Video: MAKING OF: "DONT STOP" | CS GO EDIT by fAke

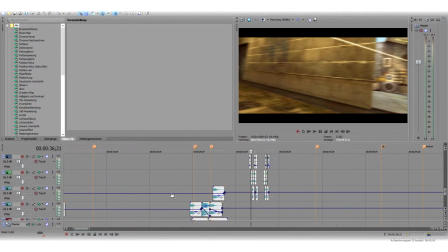Ich habe jeden einzelnen Schuss, ich habe die komplette Soundspur von dem Video gelöscht. Normalerweise wäre die hier drunter, habe ich aber gelöscht und dann jeden Schuss nochmal hier selbst reingemacht.
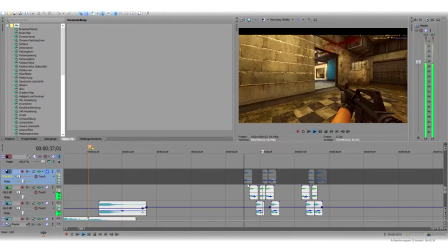Also wenn ich hier zum Beispiel jetzt mal, ich kann zum Beispiel das mal rausmachen.
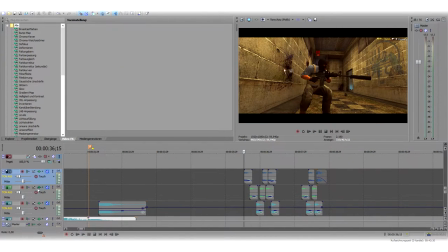So, dann kann ich auch meinetwegen jetzt mal hier eben die Spur noch reinmachen.
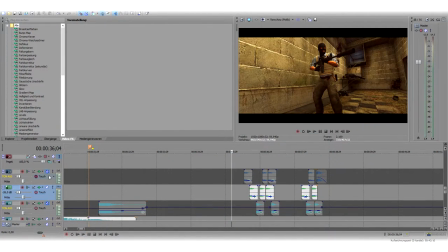Hört sich irgendwie komisch an, wenn ich nur die Soundspur habe.
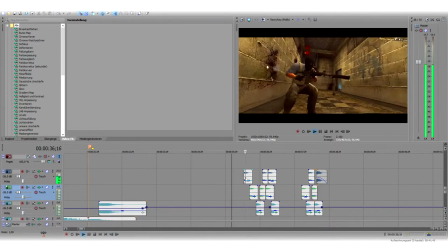Und ja, habe ich halt hier jeden Schuss nochmal einzeln mit dem Ton gemacht. Kann man sich im Internet runterladen, so ein Soundpack für CSGO.
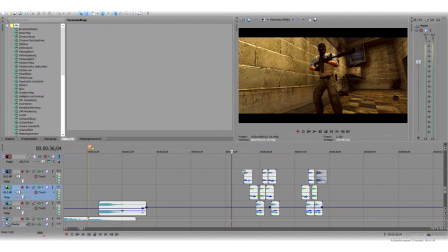Leider gab es da kein Spray, das bedeutet, ich musste jeden einzelnen Schuss hier nochmal selbst reinhauen.
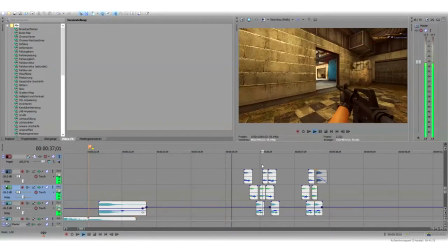Und ich glaube, das hört sich einigermaßen original an. Und zack, dann werden hier die letzten zwei Kills gemacht.
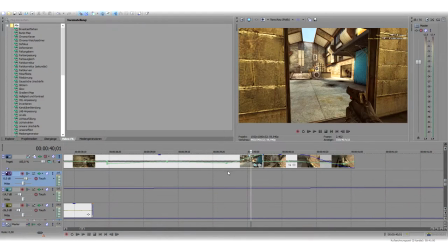Und dann scrollen wir hoch. Zack. Geschwindigkeit wird hochgebaut wieder, um halt den Flow zu bekommen.
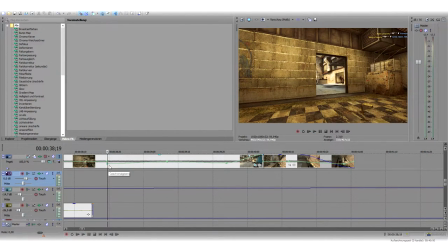Also hier erst wieder direkt nachdem der Kill gemacht wurde, etwas die Geschwindigkeit rausgenommen, so dass er die Degel langsam hoch, so hoch flippt, ne? Und dann hat er die in der Hand, ja?
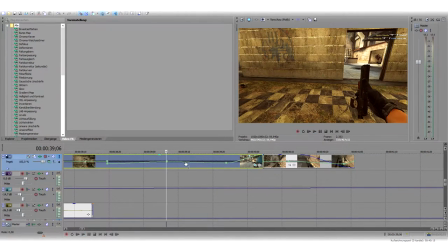Upsala. Hat er die hier in der Hand? Dann ist normale Geschwindigkeit. Dann nochmal hier verlangsamt sozusagen, dass der zweite Spin nochmal verlangsamt wird und halt geil, ist eine kleine Spielerei, ja.
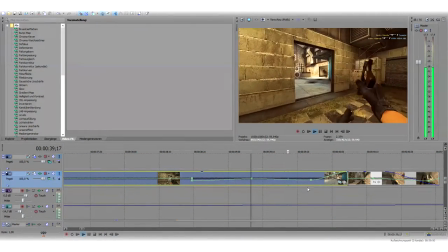Spin nochmal verlangsamt wird sozusagen und geil aussieht. Und dann schnell hier raus. Hat folgenden Hintergrund. Ich habe das hier extrem hochgehauen, auf doppelte Geschwindigkeit, glaube ich, weil ich dann hier diese Kamerafahrt habe,
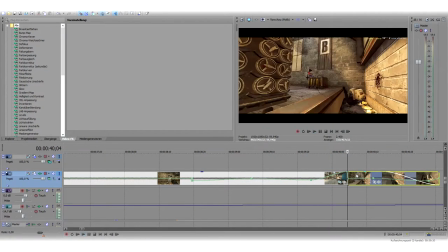die hier den Typen filmt noch.
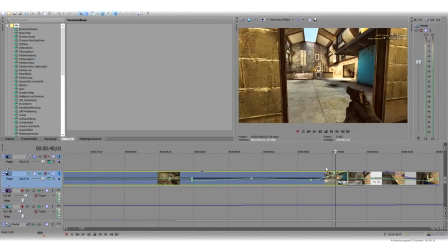Und einfach hier schnelle Geschwindigkeit und schnell reingezoomt, sodass das halt so wie eine Kamerafahrt halt fast aussieht.
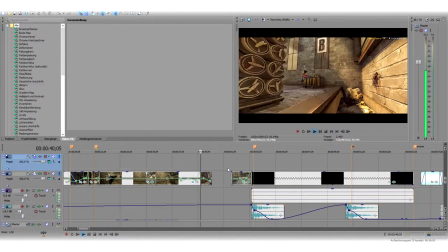Und dann hier einfach das Bild, hupsala, das Bild einfach ausgefadet. Habe ich hier eigentlich jetzt noch irgendwas vergessen?
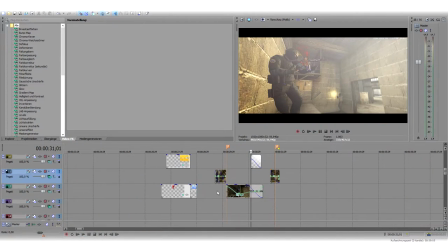Ach ja, das habe ich komplett vergessen.
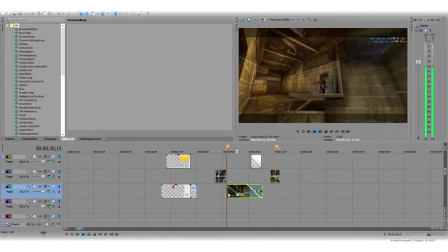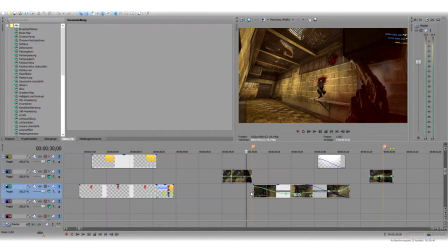Hier, das hatten wir schon mit dem roten. Irgendwas ist unter meiner Tastatur. Was soll denn das hier? Hä? So, irgendwas ist unter meiner Tastatur gewesen. So, hier, diese Kamerafahrt von dem Toten ist einfach wieder immer dasselbe Prinzip, was ich eigentlich gemacht habe.
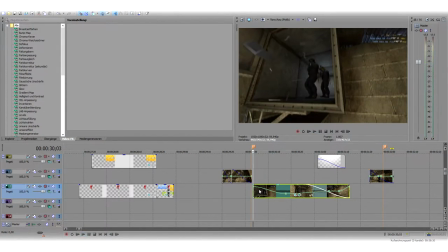Hier das Video verdoppelt.
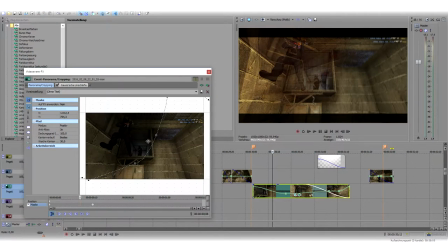Mit einer Maske ausgeschnitten. Wie ihr seht. Aber die Maske ausgeschnitten, sodass nur der Teil hier ist.
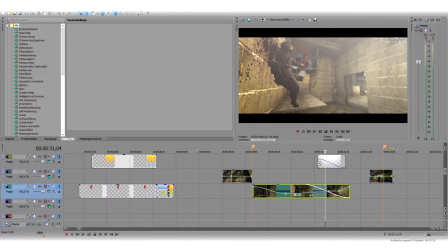Und dann einfach mit einem mit so einem weißen Brush habe ich das im Photoshop gemacht. Habe ich halt hier noch so einen Shine-Effekt reingehauen, der dann langsam ausfällt, zack. Hätte man auch anders machen können, indem man das hier einfach dupliziert und so weiter und so fort und wieder ausschneidet, bla bla bla.
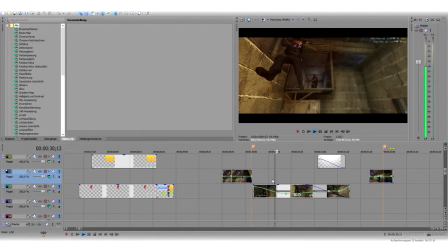Gibt mehrere Möglichkeiten, wie man das macht. Das ist das Schöne am Editieren, es gibt mehrere Möglichkeiten, welche die effizienteste ist.
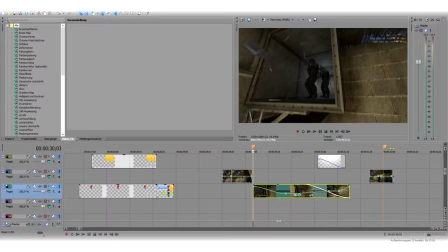Ist immer so eine Frage, persönliche Eigenschaften spielen eine große Rolle. Hier fand ich auch nochmal cool, warte mal.
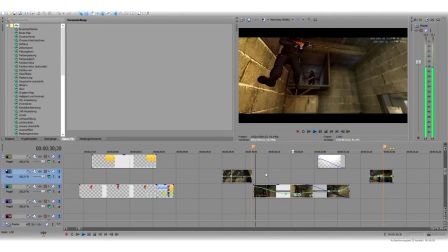Auf dieses Don't habe ich nochmal so eine Betonung gesetzt, und zwar hier mit dem Wind, der so leicht, wenn man es merkt, so rangezoomt kommt. Sieht, finde ich, ganz nice aus. Dabei hier wieder die Geschwindigkeit verlangsamt.
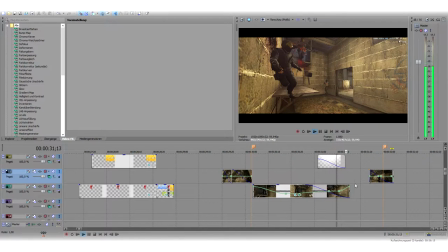Sieht halt aber geiler aus, als wenn man das in einer Geschwindigkeit durchlaufen lässt. Hier dann der Track.
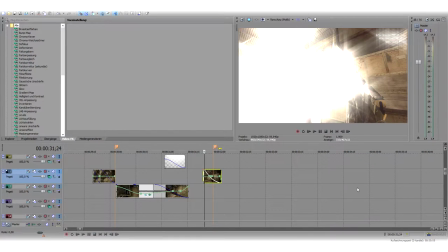Hier ist ja normalerweise die Betonung nur auf dem Benz, das habe ich jetzt hier vorhin gelöscht. Zur Demonstration.
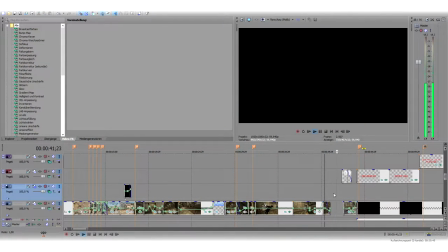Kommen wir wieder hier nach hier hinten, wir sind ja jetzt sozusagen fertig mit dem Edit. Wenn wir jetzt mal hier runtergehen und uns die Musik genauer anschauen.
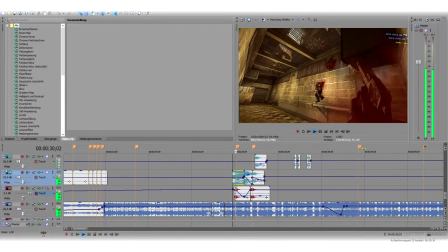Hier, das, und falls euch das interessiert, das sind ja auch die Geschüsse. Die habe ich einerseits Bass verstärkt.
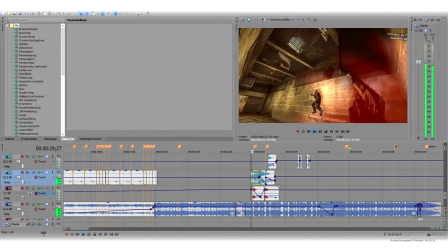Ein paar Soundeffekte halt draufgelegt, damit sich das ein bisschen geiler anhört. So hört sich eigentlich keine Diegel an, aber es macht halt einfach was,
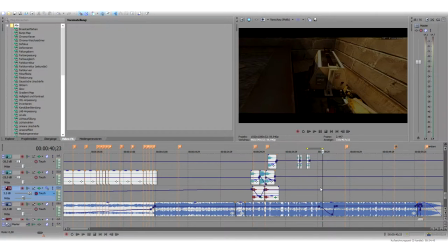ein bisschen Style, Milo, ihr wisst Bescheid, sieht halt, hört sich einfach ein bisschen geiler an. So, Diegel ist powerful, darum ein bisschen, ne, Bass reingelegt.
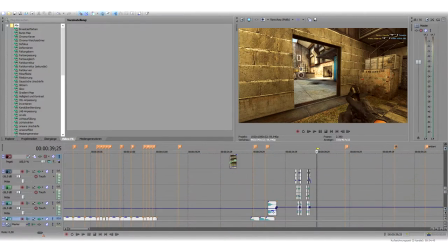Ach ja, und bei der M4 habe ich die Höhen ein bisschen verstärkt. Wo ist die M4?
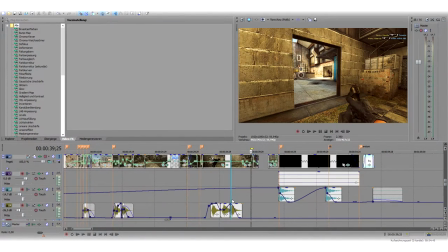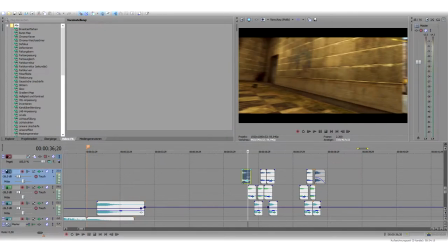Hier. Das ist eigentlich auch kein normaler M4-Sound.
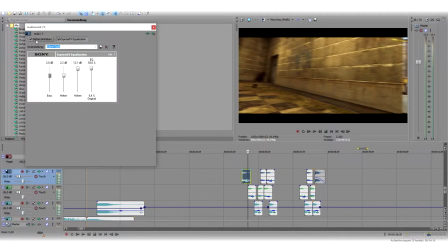Ich habe hier bisschen rumgespielt mit ein paar Soundeffekten, falls euch interessiert. Hier könnt ihr euch die Soundsettings eben mal anschauen. Und falls ihr es auch machen wollt, könnt ihr es halt einfach kopieren, die Soundsettings.
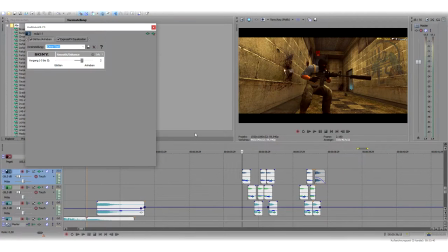Hört sich halt einfach ein bisschen höher an. Ich könnte mir theoretisch mal das hier und das hier rausmachen und dann zack. Zack, hallo. So.
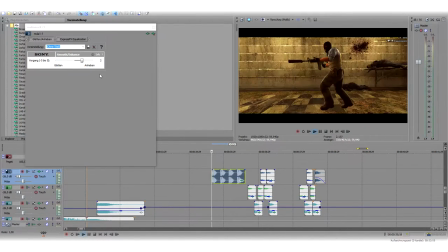Also ihr hört schon. Na scheiße. So. So hört sich normalerweise an. Mit den Effekten, aber drauf hört sich's einmal ein bisschen höher an.
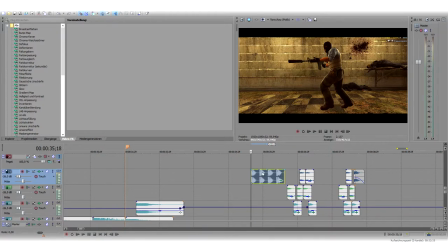Also, macht halt einfach ein bisschen was her, finde ich halt, hört sich ein bisschen geiler an.
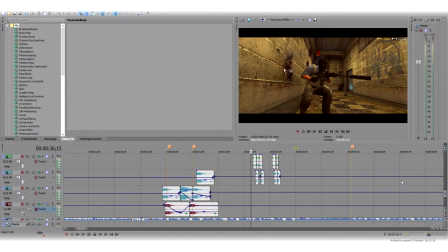So. So, wir sind jetzt aber endlich mal beim Ende hier, wenn wir jetzt uns das Ende hier
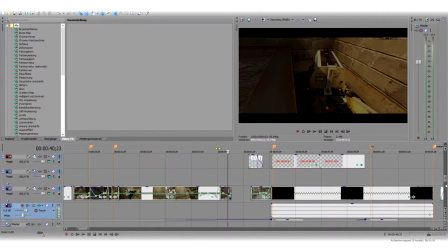vom Lied mal anschauen. Ich habe hier extra, weil der Clip jetzt zu Ende ist, die Musik ausfaden lassen, also ein bisschen leiser gemacht.
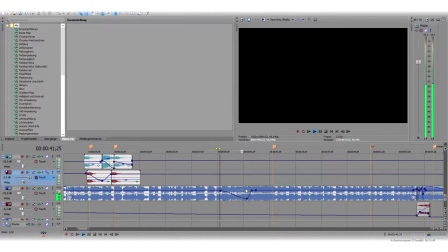Hier minus 9,5 Dezibel. Da, das Lied jetzt aber nochmal einen geilen Drop bekommt, ja, dachte ich mir, nein, es kann jetzt noch nicht vorbei sein, sondern don't stop, ne, und auf geht's, nächste Runde. Ich habe überlegt, ob ich da noch mehrere Clips dranhänge und die editiere, aber da hat mir dann die Zeit gefehlt,
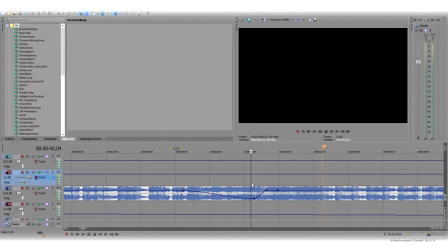ich wollte das Video endlich hochladen und nicht wieder ein ganzes Frack-Edit draus machen oder Frack-Movie draus machen.
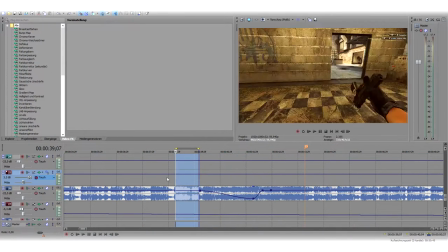Das war mir dann einfach zu viel Arbeit, hatte ich keine Motivation mehr.
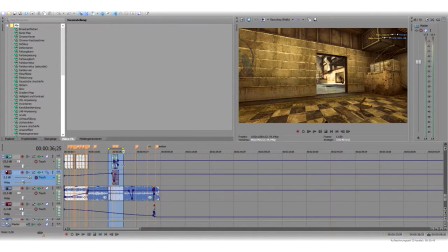Hab schon extrem viel Zeit mit den ganzen Keyframes, die ich für den Vent hier zum Beispiel gebraucht habe und so weiter und so fort.
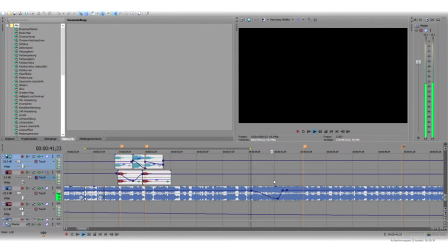Hat alles gedauert und den Spray und so weiter und so fort. Deshalb wollte ich es fertig bekommen. Don't Stop, hier von leise wieder ein bisschen lauter gemacht.
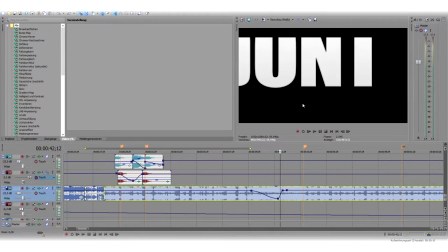Das hier ist das Don't, was reingezoomt kommt sozusagen. Don't, und dann das kommt rein und dann kommt das noch reingezoomt.
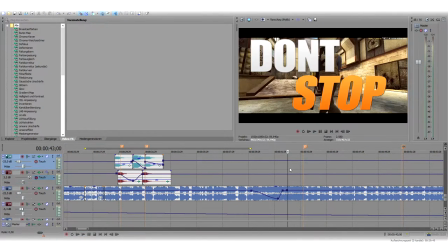Don't Stop, zack. Was ich hier gemacht habe, ist folgendes. Ich habe
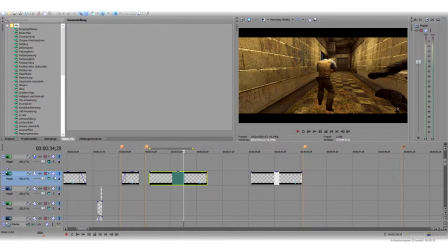hier die ganze Zeit einfach so schwarze Balken drin.
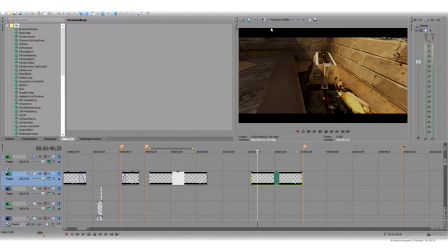Das ist einfach ein PNG, was ich habe. Habe ich irgendwann mal gemacht und habe da halt oben und unten schwarze Balken.
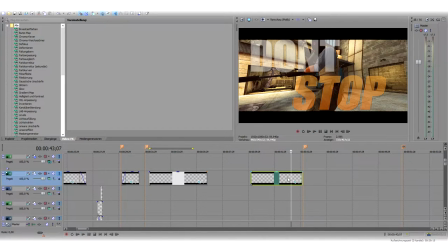Welche hier einfach, wenn wir da mal reingehen.
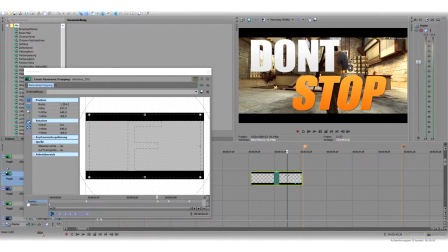Normalerweise ist es so und dann konnte ich dadurch, dass hier,
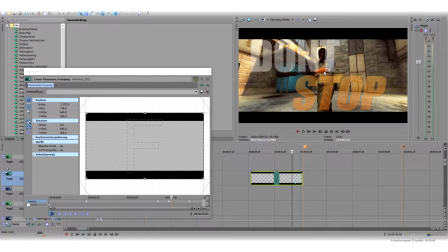da habe ich auch nochmal diesen Zoom-Effekt da reingebaut, dass es so nach innen gezoomt ist, dieses Deformieren da. Bemerkt man eigentlich nicht, weil es erstens nur so kurz ist und zweitens hier diese Schrift im Weg ist.
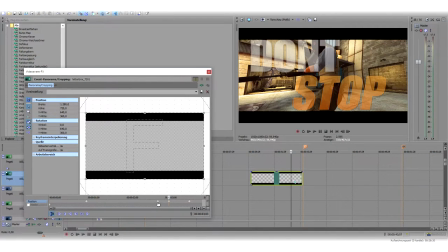Habe ich halt hier auch nochmal die schwarzen Balken ein bisschen hochgezogen.
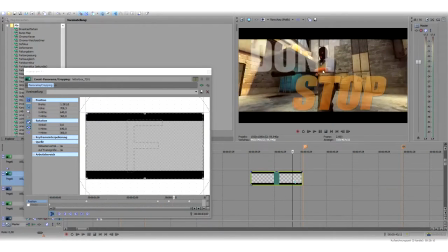Sorgt halt ein bisschen für ein bisschen Fokus da in der Mitte. Ist eigentlich vollkommen egal, scheißegal.
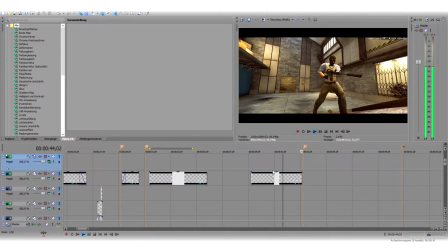Hätte man auch weglassen können, aber es hat irgendwie, macht halt Spaß, sowas reinzubauen.
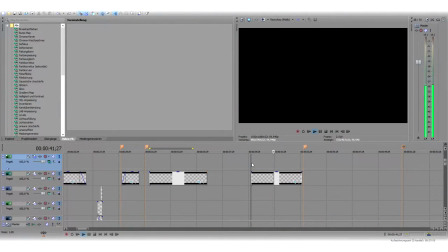Ne?